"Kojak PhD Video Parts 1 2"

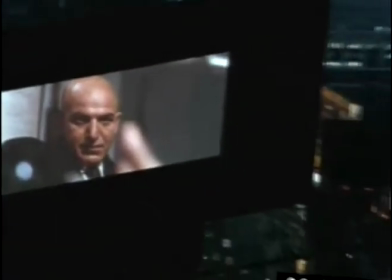Of course, is less threatening than its dissonant counterpart, and it's much less so than either or.
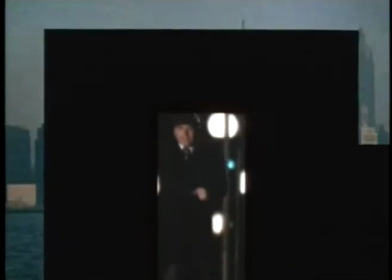After all, excitement and surprise can be relatively pleasant or unpleasant.
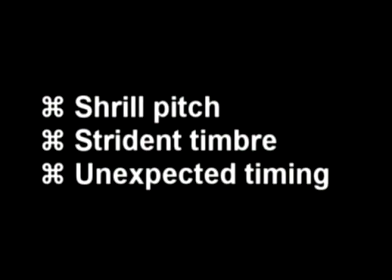Still, to get the surprise adrenaline hit effect, shrill pitch, harsh timbre, and unexpected timing are often useful tools.
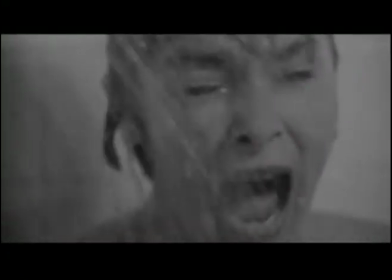Bernard Herrmann's violin stabs for the Psycho shower scene consist of regularly repeated dissonances.
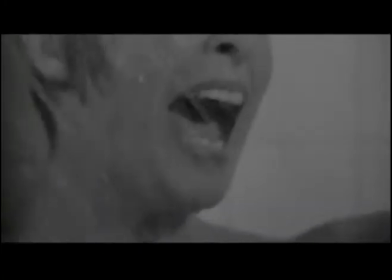Their horror comes not from their inexorably regular placement on the timeline, but from their strident attack,
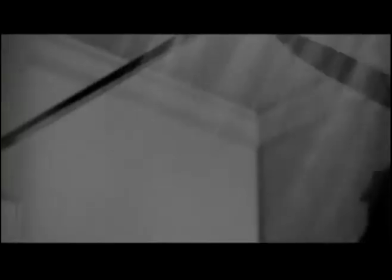their harsh dissonances, and from the extreme irregularity of camera angles and distances, not to mention the jagged cutting rhythm,
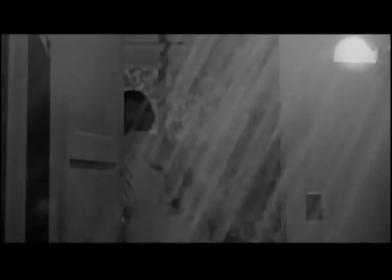which, in contrast to the music's rhythmic regularity, makes for a very, very unsettling effect. Still, that's another story. The point here is that the Kojak woodwind stabs are sudden, shrill, piercing and jerky,
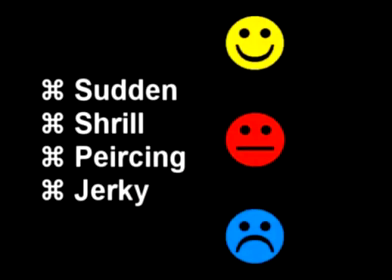so it's probable that the adrenaline trip may be positive rather than negative, because the stabs are in consonance with the melody and with the underlying harmonies.